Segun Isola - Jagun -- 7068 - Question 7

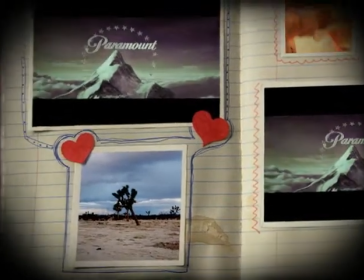[0:08]
From constructing my preliminary task, there has been a range of techniques I have taken and developed which I use for my medical thriller. One of the continuity techniques I have used and developed for my preliminary task is cross-cutting,
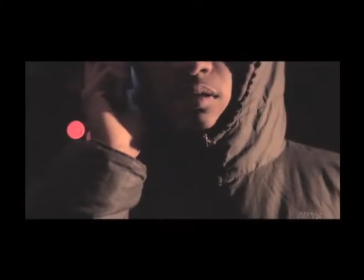[0:20]
which was used during the conversation between Dr. Watson and the drug dealer.
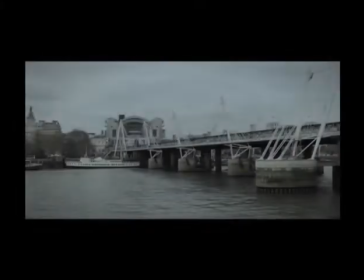[0:24]
We also developed other editing techniques such as transitions through adding a range of fade-ins and fade-outs at the beginning and the end of clips,
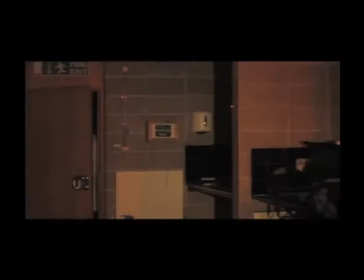[0:33]
and also included an effective whip pan effect when changing scene from the lab scene to the phone call.
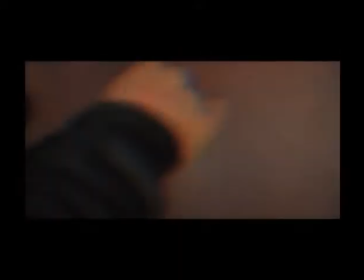[0:39]
We also used a deeper variety of special effects as we used static shocks during
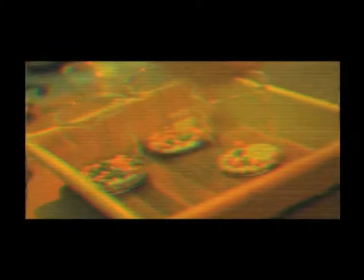[0:43]
the clip when viewing the pills and the spots on Jordan's hand to disorientate the audience. Cinematography such as SOP types were also taken and developed from my preliminary task as we used a range of close-ups when viewing the character's emotion,
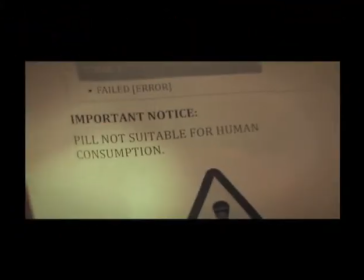[0:58]
extreme close-ups, low-angle shots when viewing the drug dealer, and high-angle shots when viewing the victim dead.
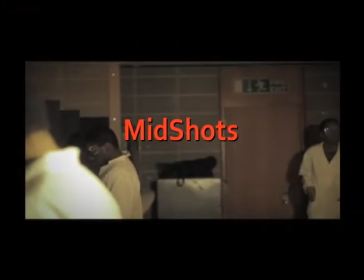[1:06]
We also used a range of mid-shots and long shots using the rule of 3.
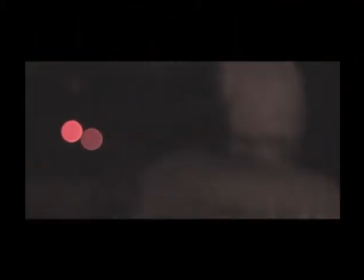[1:10]
We also used the change in focus when the drug dealer leaves the scene to show him disappearing mysteriously,
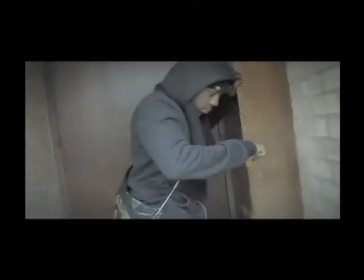[1:16]
and during the death of Jordan to show that he is slowly fading away. We also developed camera movements from the preliminary task as we used a range of handheld camera movements, for example,
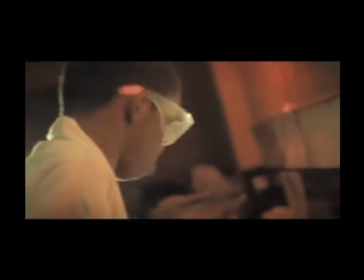[1:27]
when the antagonist was on the phone or stealing the pills, as well as panning and tilting movements when viewing the antagonist entering and stealing the pills.
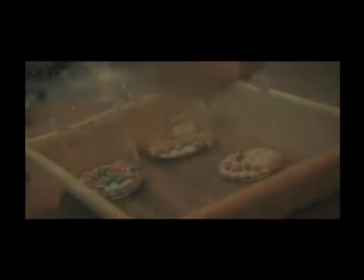[1:36]
We developed our use of titles from my preliminary task as we used special effects to fade in and out our names,
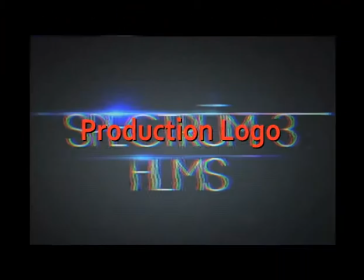[1:43]
and also added specially edited production logos at the beginning of the sequence.
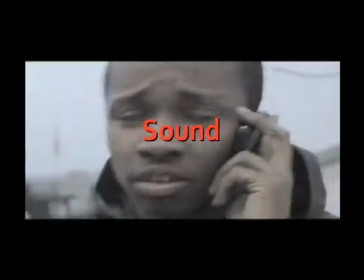[1:48]
Like the preliminary task, sounds such as dialogue and soundtracks were used in our thriller.
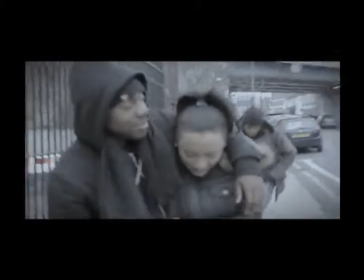[1:54]
However, we developed our range of dialogue as there are more actors in the thriller communicating.
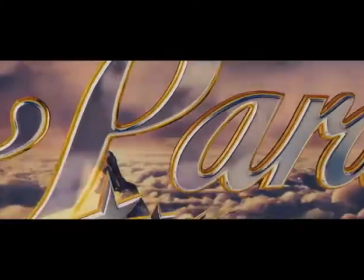[2:00]
We also developed our use of soundtracks as a wider range of tense thriller sounds were used in the thriller.
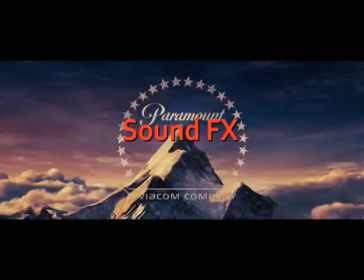[2:05]
Unlike the preliminary task, we used sound effects and non-diegetic sounds as a heartbeat,
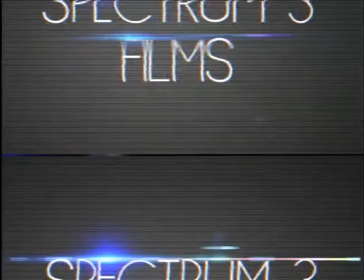[2:11]
which Jordan is dying, and static fuzzing noises during the production logo and the visions of the pills. The mise-en-scène in the thriller has also been developed from the preliminary task as costumes
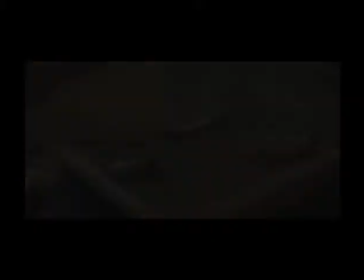[2:24]
such as a science lab coat and accessories were used for the scientists and for Dr. Watson.
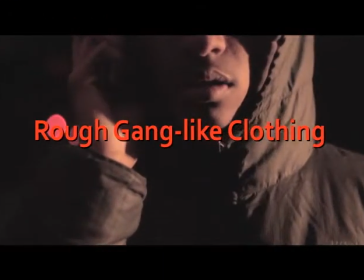[2:29]
Also, the drug dealer is dressed in rough gang-like clothing, which all makes the sequence even more realistic and professional.
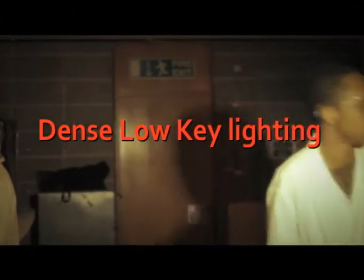[2:36]
We also developed our use of lighting as we used dense low-key lighting in the lab scene and the drug dealer scene to create a dark, tense feel.
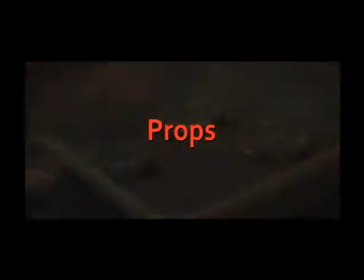[2:43]
We also developed our use of props as we used a range of different science equipment in the labs,
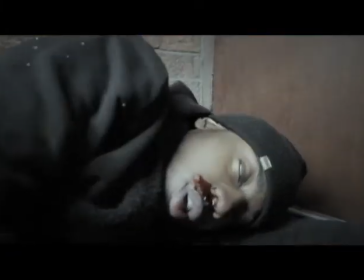[2:49]
pills and fake blood, which all made the thriller even more realistic and interesting. The locations were not developed a lot further from the preliminary task as we still used the school for some locations,
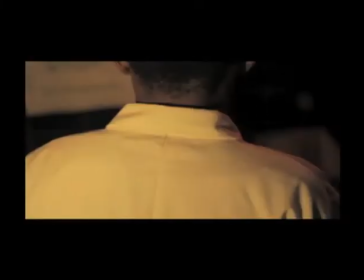[2:59]
for example the dark room, but we did use some other locations such as back rows around Ballon.
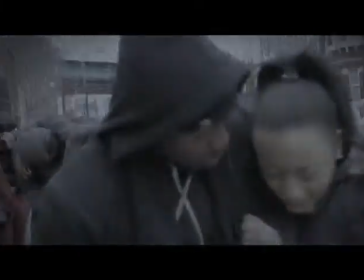[3:05]
The technical equipment used to construct our thriller has not changed much from what we used for the preliminary task.
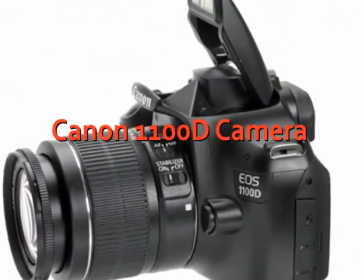[3:11]
However, we used a Canon 1100D camera, which is a more advanced camera,
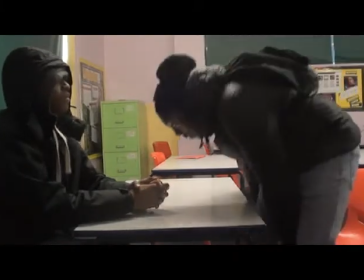[3:16]
to film our sequence, giving us a more developed quality and finish to our thriller than the preliminary task.